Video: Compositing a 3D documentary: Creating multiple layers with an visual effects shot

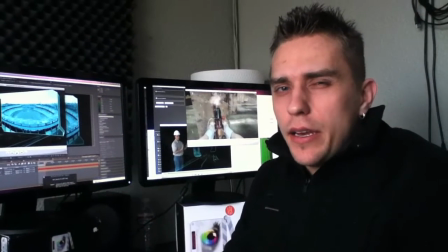(0:00)
One of the most interesting shots, technically interesting shots, I think I worked on was this shot here.
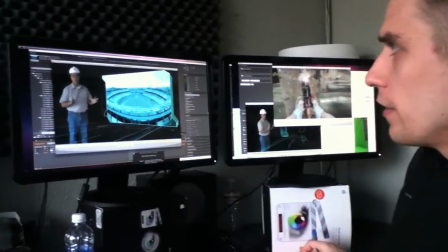(0:07)
It's got one of the crew members from the site,
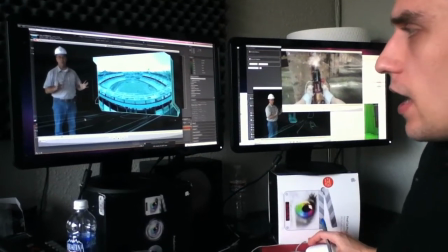(0:14)
and he's explaining sections of the stadium. And the interesting thing about this shot is everything here is in 3D.
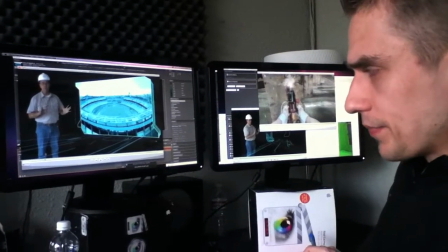(0:24)
this guy here was shot in 3D. What you see here in this window is in 3D.
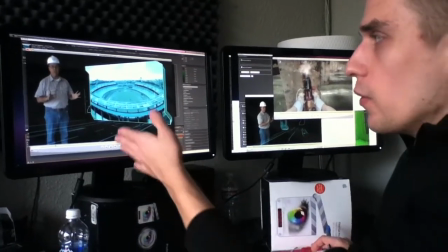(0:32)
And the challenge of the shot was when you actually see this on a true 3D monitor,
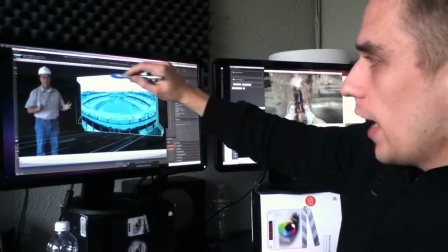(0:39)
you'll perceive depth from all this stuff. But actually, within the window here, it's not going to appear flat.
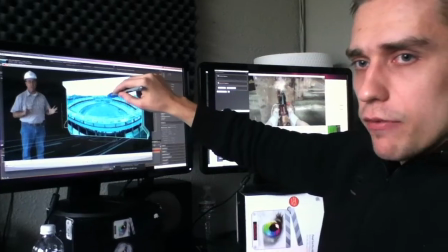(0:46)
You're also going to feel like you could reach into that window as well. So it's kind of like 3D within 3D.
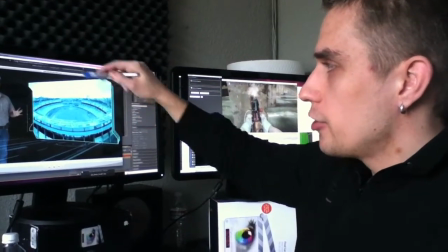(0:50)
And the challenge of that was to make sure that all the stereo information makes sense in the end.
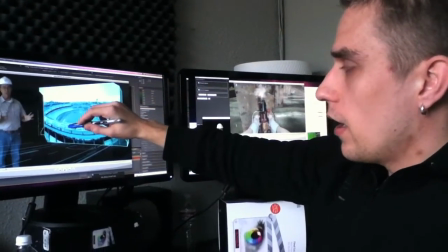(0:59)
So this pre-composite here has its own separate left and right cameras.
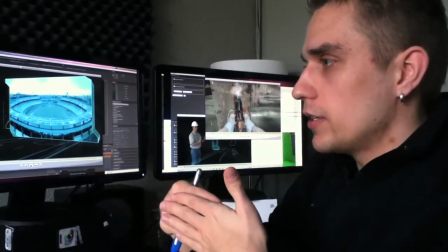(1:07)
And it has its own set of convergence values.
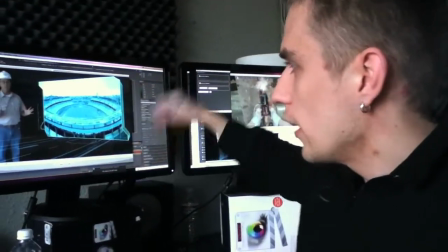(1:11)
And of course this master shot here has its own set of convergence values and all that stuff.
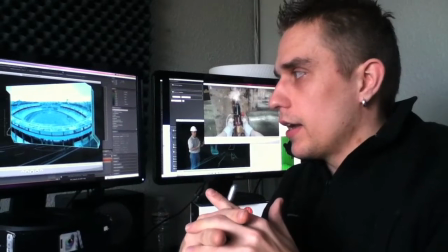(1:17)
But it all has to be like married together and work. work, and that was probably the hardest part to figure out.
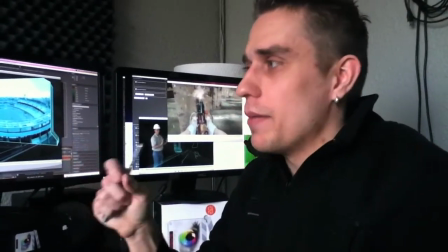(1:25)
And it was a mixture of winging it to make it work, but the most important part to making this work actually,
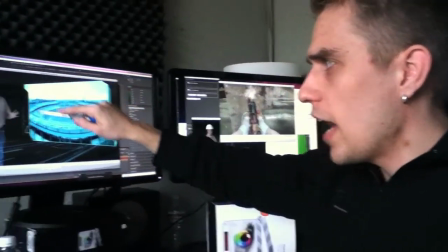(1:33)
and a really good rule of thumb is if you have some kind of window and you want to perceive depth in that in your comp,
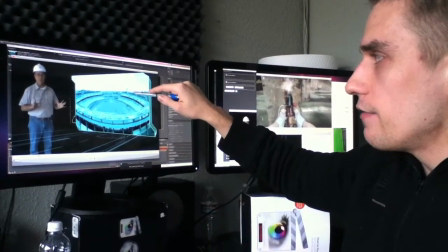(1:41)
you have to always make sure never to have anything in that window window come out,
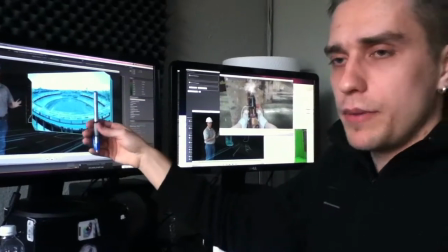(1:47)
meaning that everything has to be in positive parallax within the window.
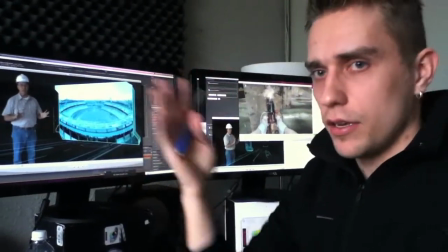(1:51)
You could have things here, since this is closer to the audience, you could have stuff here coming into slight negative parallax,
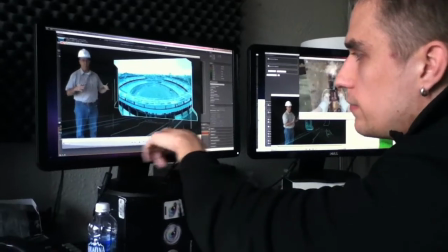(1:59)
like in the shot here you'll see these little techy grids, they actually come out into the audience just slightly,
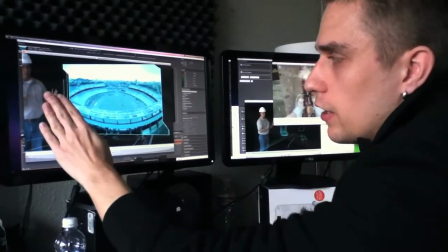(2:07)
and as we're moving in closer, he'll start to go on to negative parallax, but everything in the window is strictly positive parallax.
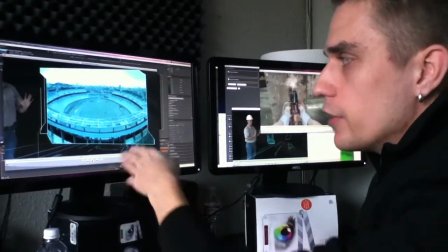(2:15)
And that's super important because if anything in this window was coming out towards the audience,
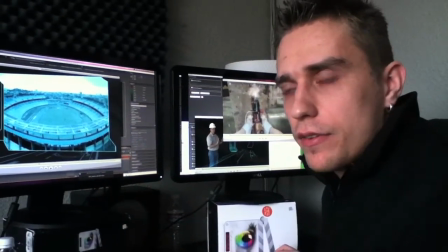(2:22)
the whole illusion would be warped. It would feel off. And you could just see it instinctually.
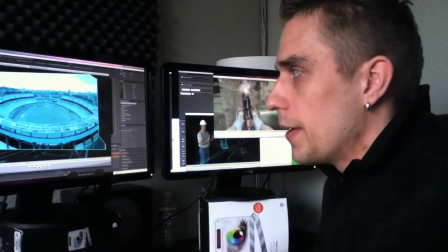(2:29)
When you're watching it, you could just see it's off. So that's probably the most important thing.
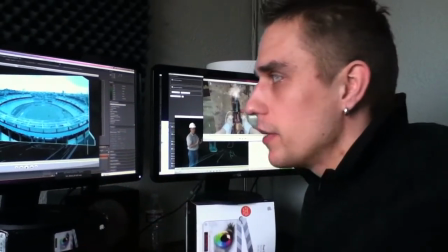(2:34)
If you're doing 3D within 3D and you have some kind of power windows like that, always make sure that everything within that window is going to be in Positive Parallax.